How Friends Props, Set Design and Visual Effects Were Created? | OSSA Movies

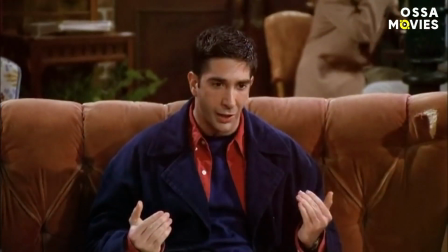0s
Did you know that originally there was a mirror in this frame? And that before appearing in Friends, this couch was in storage, forgotten in the Warner Brothers basement?
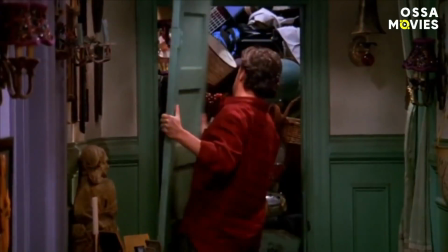8s
And do you know the reason why Monica's apartment was purple? Let's dive into the world of the Friends set design and props magic.
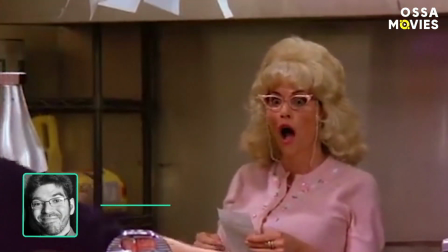15s Whoopah!
Can you imagine the gang hanging out in a diner instead of a coffee shop?
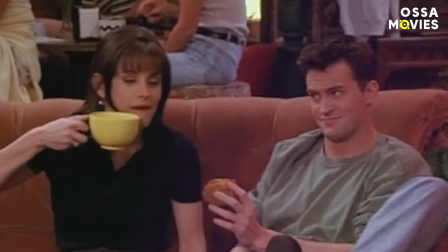21s
Believe it or not, but back in the early 90s, coffee shops weren't a common thing. Like, at all.
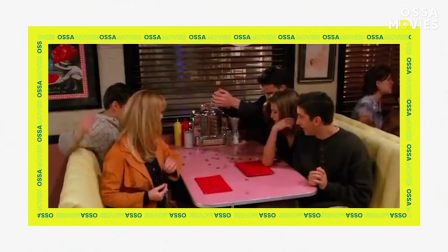26s
And the studio bosses were afraid the show would look too hip. On the other hand, putting 6 friends at a diner would turn the series into a Seinfeld copy.
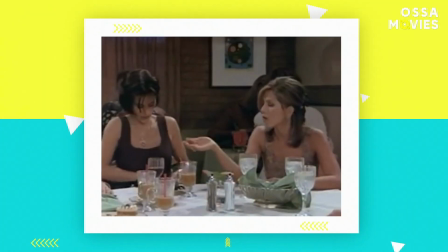34s
Yep, there was already a sitcom with friends hanging out at a diner. Plus, it would be really tricky filming 6 people sitting and chatting at a table.
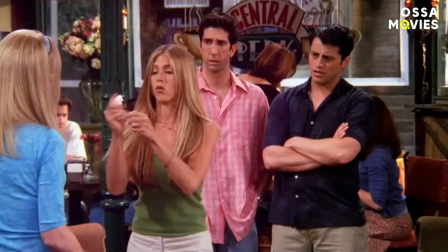42s
So David Crane and Marta Kaufman pushed things and insisted everything should happen at Central Perk.
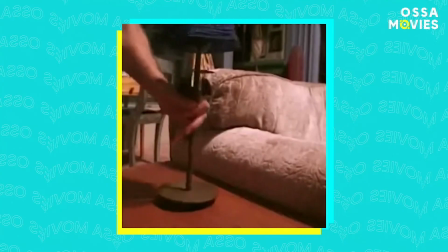48s
And they were pretty creative about what it should look like.
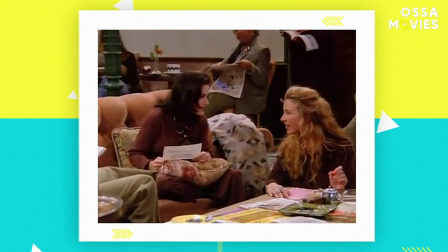50s
Their idea was to have it feel like it was kind of like a living room, hangout space, not the typical 90s generic internet cafe coffee shop.
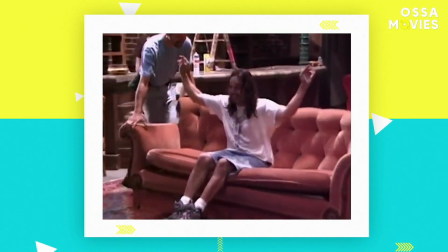58s
Yep, that's why Central Perk had that famous velvet couch.
Gunther!
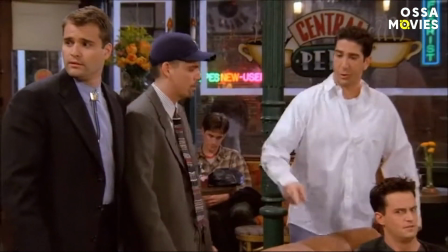63s These guys are trying to take our seat.
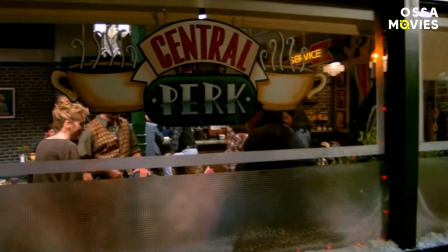66s
We already told you that the beloved couch was found in the basement of Warner Brothers, but there's another cool fact about Central Perk, and it has to do with the entrance.
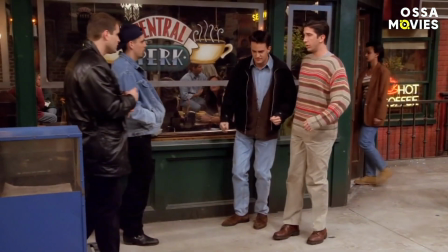74s
Like, have you ever wondered why it was located on a diagonal? The set designer John Schaffner brilliantly explained that.
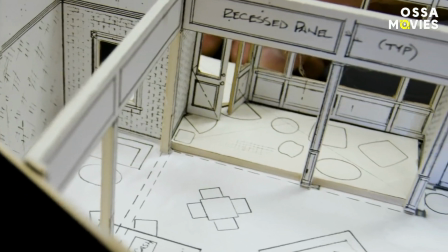80s
We made a decision to put the door up here on a diagonal. Pow, through those doors, straight to the camera.
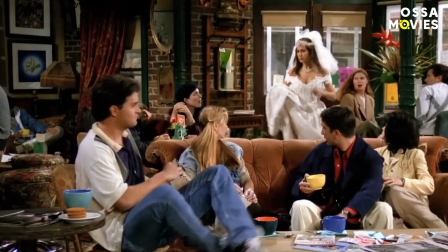88s
And everybody had to physically turn and look. Pretty smart and artistic, right?
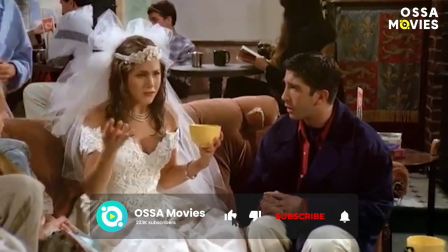93s
But because at the start nobody knew that Friends would become a super hit, Central Perk had some budget limitations.
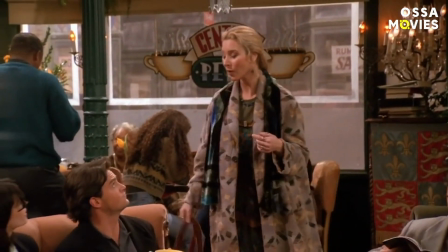99s
Did you notice that in season 1 there was no actual exterior visible from the cafe windows? There was a partially frosted window that did not look onto a street outside. That developed in season 2 when the set moved from stage 5 to stage 24. So they had room to film the street behind the window in Central Perk. The Central Perk interior changed too.
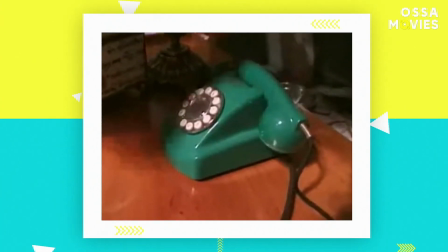119s
Flowers, posters, the artwork on the walls, all of it changed every 3 or 4 episodes.
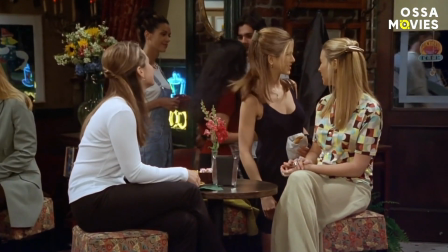124s
However, because everything was the same sort of style, it kinda united the space artistically.
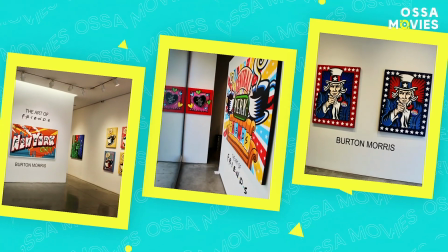129s
In 2019, one of the artists who made those paintings created an exhibition of his 10 years' work.
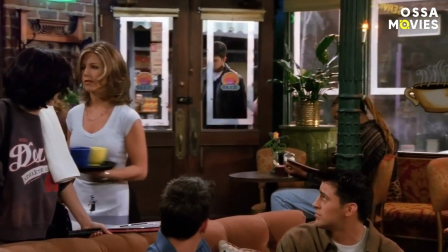134s
Isn't it insane that so many things changed in the background of the coffee house and we didn't even really notice?
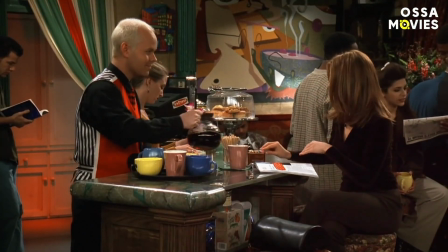140s
But it did feel like the place was alive. More than that, Central Perk's look inspired so many coffee shops today.
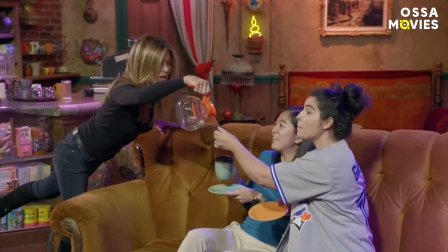146s
Who knows, maybe coffee shops are so popular now because of Friends? Could be. At least that's what the set designer believes.
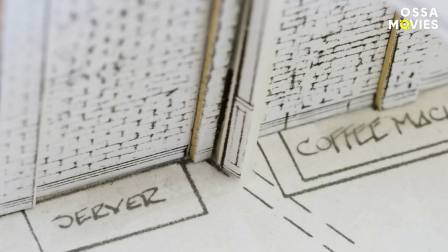153s
I definitely think that the coffee house on Friends sort of influenced our culture, where people like to meet and hang around.
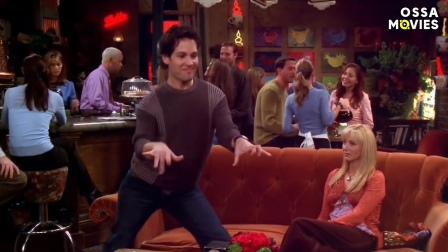160s Thank you.
And now, of course, 25 years later, there's a coffee house on every corner, and I'm surprised how many of them have overstuffed chairs.
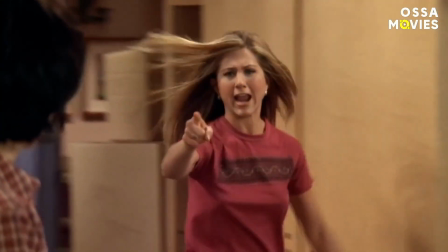168s
And we agree with that. Now, ever wonder why Monica's apartment was purple?
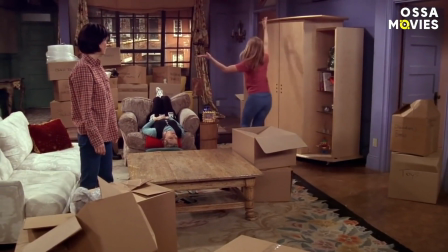173s Pretty! It's so pretty! And look, and it's purple!
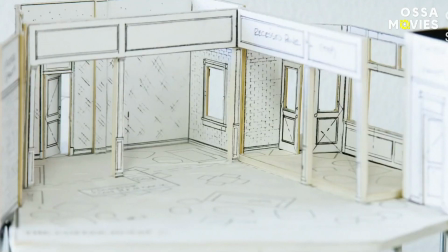178s
That was also John Schaffner, who designed this famous set and suggested they paint the walls purple.
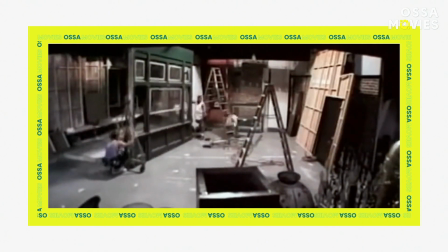183s
And frankly speaking, the showrunners were really anxious about this idea. Well, at least at first.
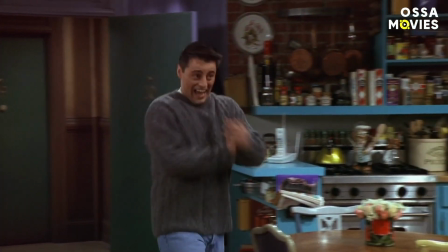190s
But John's point was that color is really important in terms of establishing a show's identity.
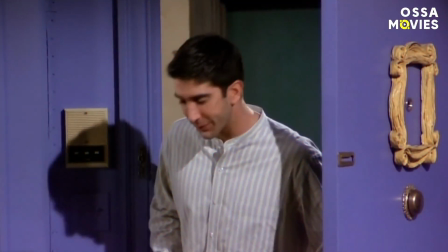194s
So when the audience switched to Friends on their TV, they saw purple walls and could immediately identify the series.
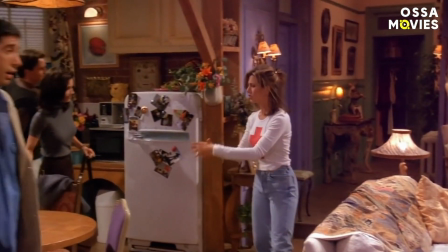200s
Smart move, huh? Another challenge with creating Monica's apartment was the style.
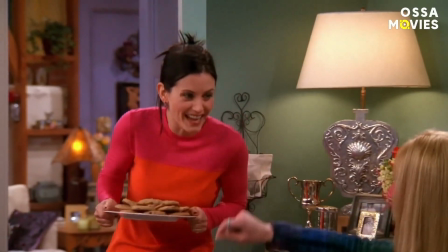205s
That place was really eclectic, and the reason behind that is simple. Monica wasn't rich.
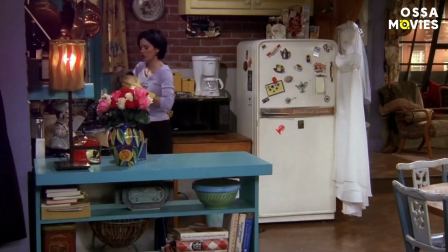210s
She couldn't afford a matching set of dining room chairs, for example, but at the same time she had a really good eye and was meticulous and creative.
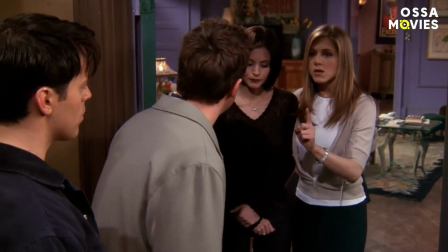218s
So Monica's apartment needed to represent that.
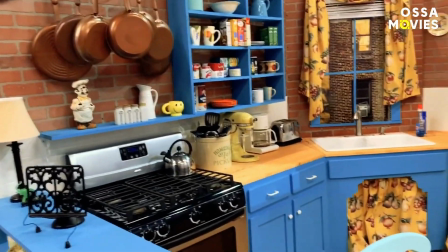220s
That's why the set designers and decorators rummaged in thrift stores and flea markets to get all the furniture to create the apartment's iconic look.
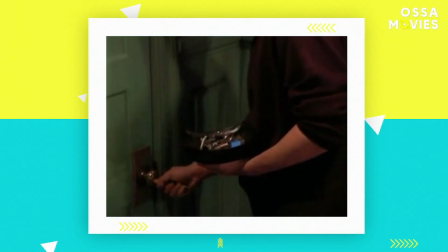228s
Another interesting detail was this door. Can you believe that at first, nobody from the showrunners knew what it was meant for?
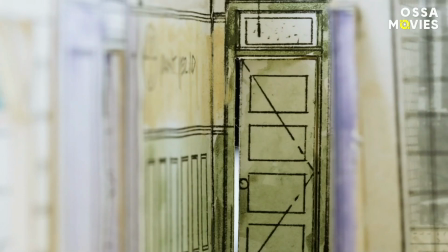235s
We put a door all the way up this hallway, and we really didn't say where it went to.
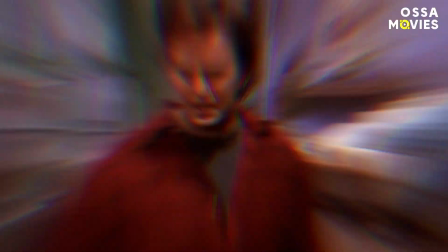240s
I said, why don't we just wait and see where the story's taken? Isn't that crazy for such a massive production?